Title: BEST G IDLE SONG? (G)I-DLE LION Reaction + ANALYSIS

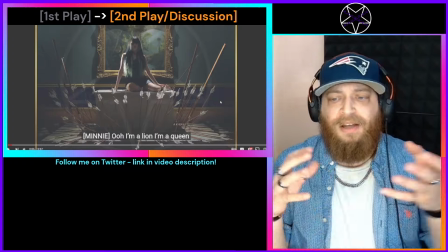It's not necessarily that you're rapping a certain way, but the way that you're singing, the way that you're rapping, the way that you're talking, it makes people focus on you.
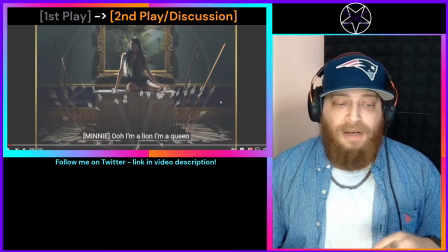It makes people want to hear more of what you have to say. And I think that Minnie is she's given us that right here, real strong.
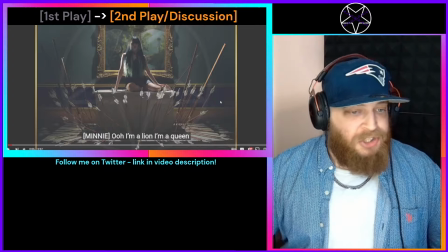We have the arrows, obviously, besieged, under attack, surrounded by them, yet untouched.
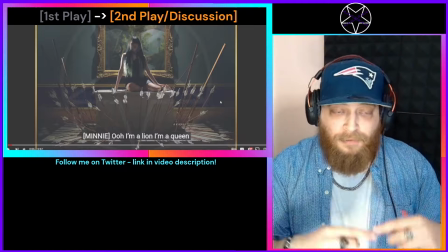Framed literally by a frame of an art piece,
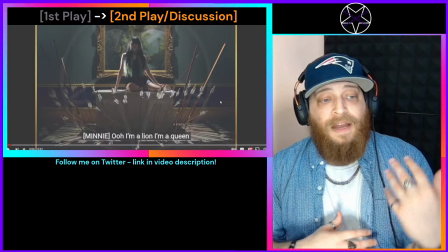but she's also on a platform that you would see in a museum or something like that,
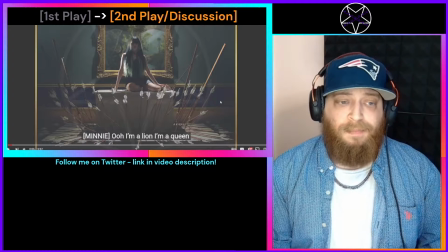where they would put a sculpture or a display or something, and then she's not really moving much here.
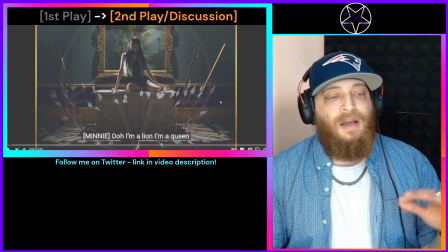It's one of the few shots where they're kind of staying still. So it's almost she's an art piece, she's an installation.
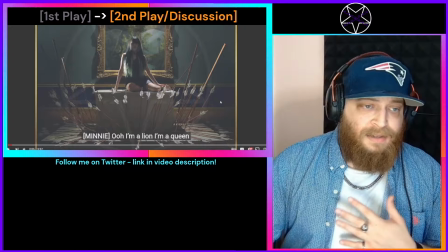She's also dressed down. She's wearing something very simple, a dark color, no shoes.
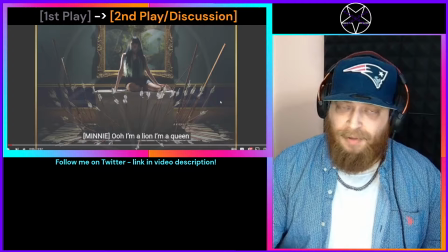That's not typical for a K-pop video.
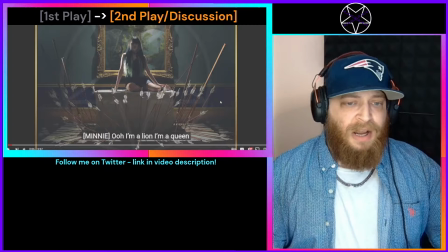An expensive looking background, the weapons, her being dressed simply,
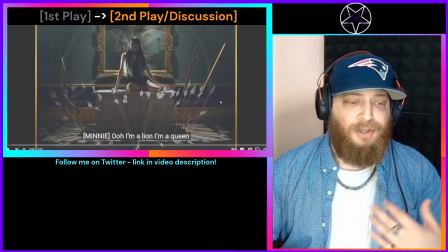her also being potentially a sculpture or something like that, talking about not being confined.
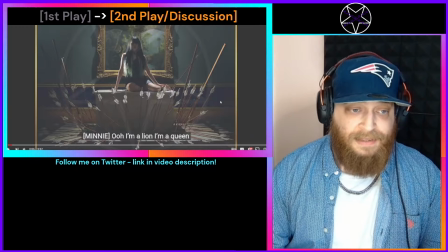So that's interesting.
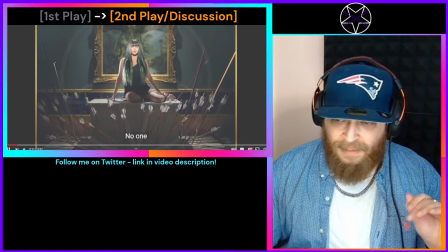Love it.
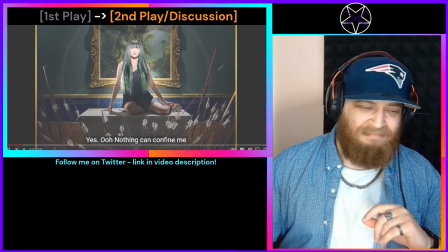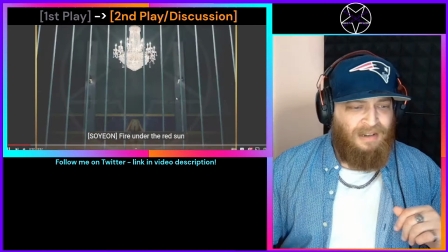Oof, beautiful. And then we have Sbigyon here.
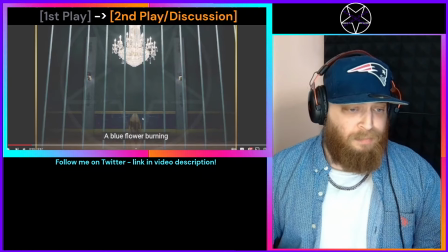It looks like it's the same background, this blue and gold. Still, a rich background. We now have a chandelier, and then we literally have her behind bars, which is ironic because it's Big Yan.
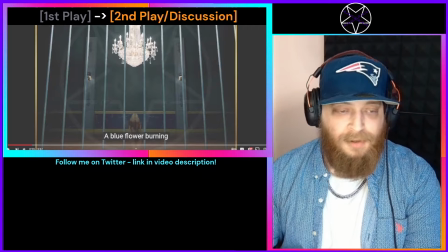She's going to drop some bars on us, if you know, you know. Which, of course, you do because most of you have already seen this video, but also we just watched it.
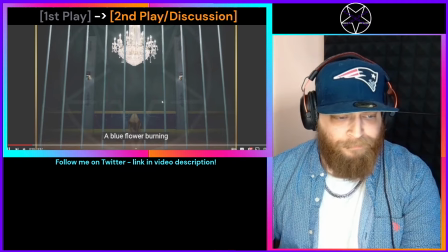So I think that's really interesting, and then the lyrics are also cool. Talking about flowers burning, I know that's something we've talked about before.
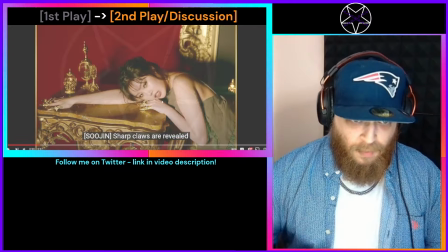Again, she's also dressed down, wearing something very simplistic.
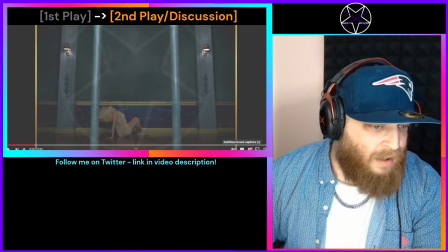I can't tell if she's barefoot. I think she is. Yeah. And she's on all fours.
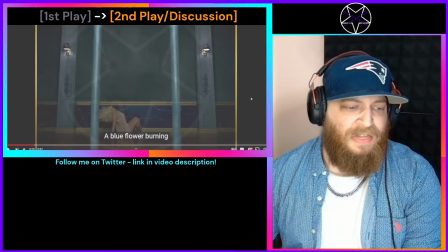She's crawling. She's doing this like kind of claw thing. Again, that animal, like a caged lion.
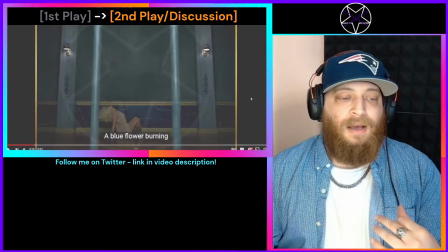If you've been to the zoo, it's extremely depressing. But she's ferocious.
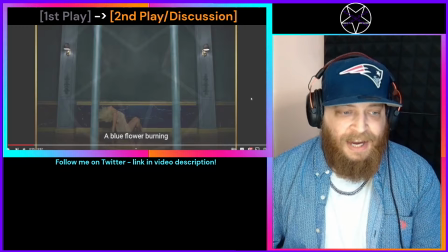She's regal. She's caged, talking about fire burning.
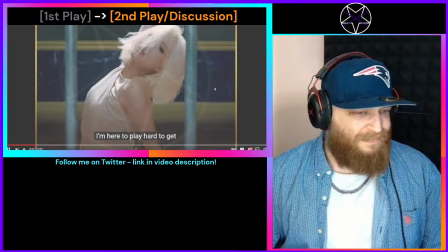You know, that could be passion, that could be anger. Also looking good, fuck it, I'll say it.
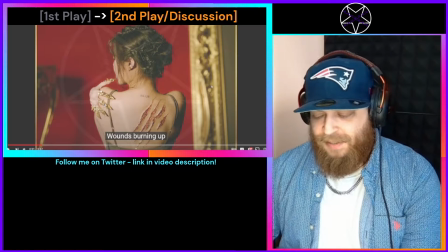And then we've got I don't want to see that. I don't want to see wounds on my ladies.
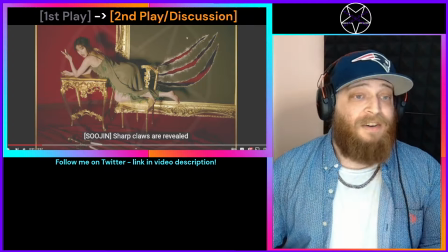So here we have an art piece.
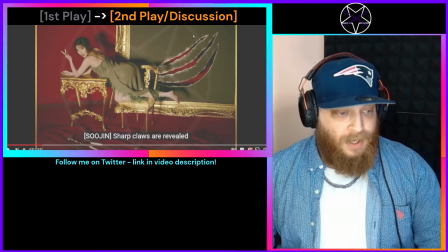It's not centered though, she's not framed, but it is again rich background, expensive stuff, candelabra on the ground,
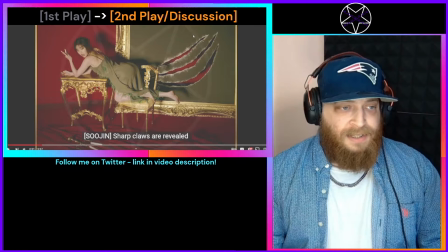gold furniture, everything's expensive, everything's looking rich except for her.
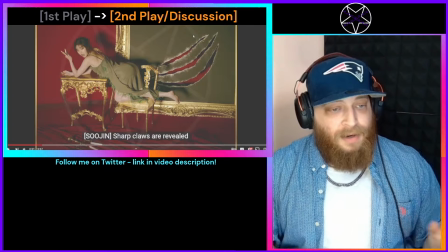She is looking good, but wearing something very simple, muted, barefoot again.
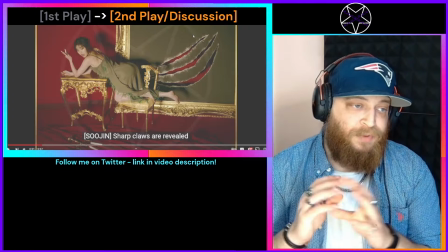However, she does have the gold, I don't know what those are actually called, but they look like claws.
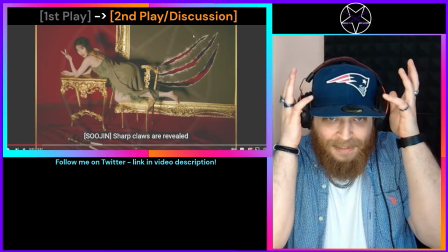And then she literally goes like this, and it's like she's wearing a crown of gold, which I think is a cool touch.
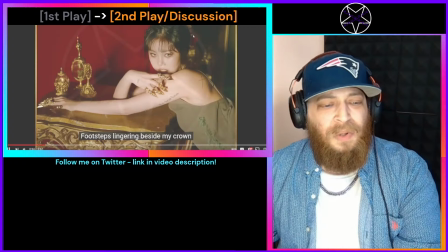Talking about our wounds burning up.
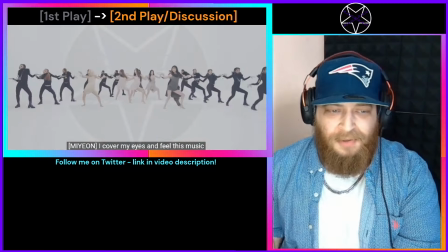And then, of course, royalty herself.
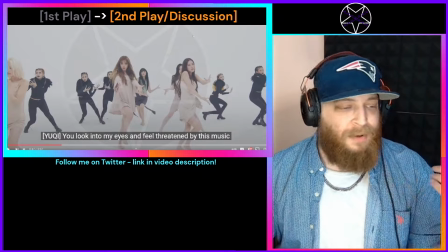I just love the way, I love that tempo. I love this cadence of this part right here.
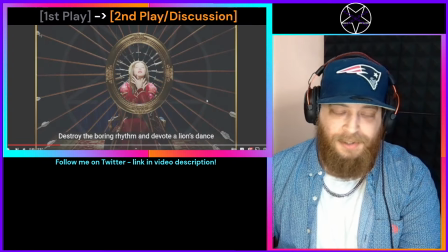What Mion and Yuqi do is just, it's gold, for lack of a better term.
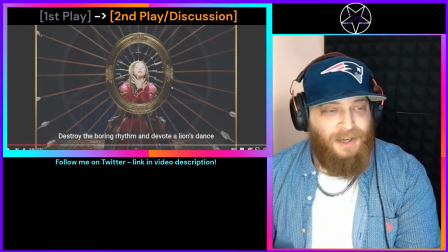What a good shot. This whole video is good shots. So this carries the theme.
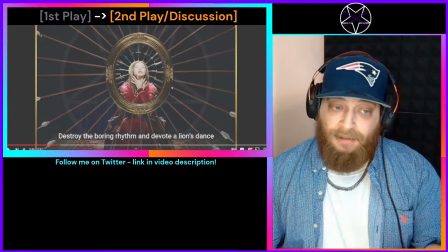Again, we have a little different though, because Mion's a princess. She is royalty.
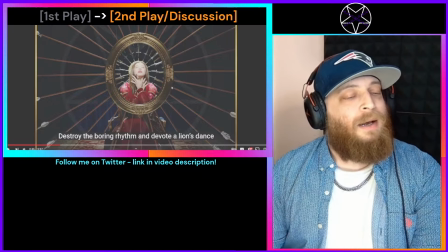So we're going to dress her up nice. but we have this part where they're dancing.
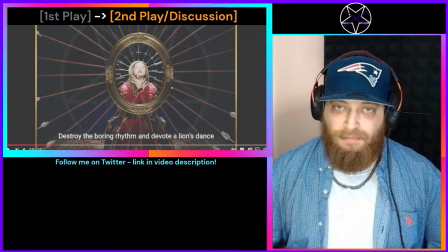They're all dressed down, wearing these muted, simple things, barefoot, all that stuff.
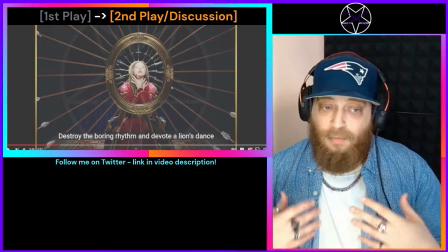But we're cutting away to these shots of Mion and Uki dressed rich, lots of gold, lots of opulent stuff.
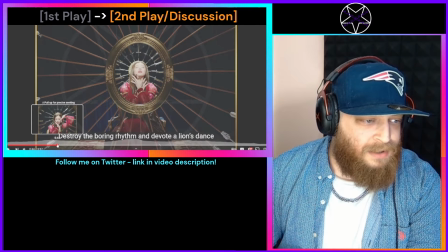I can't tell what's behind Princess Mion here.
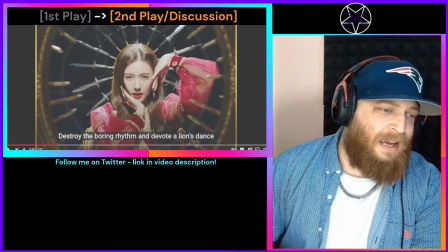I think, can't remember what these are called.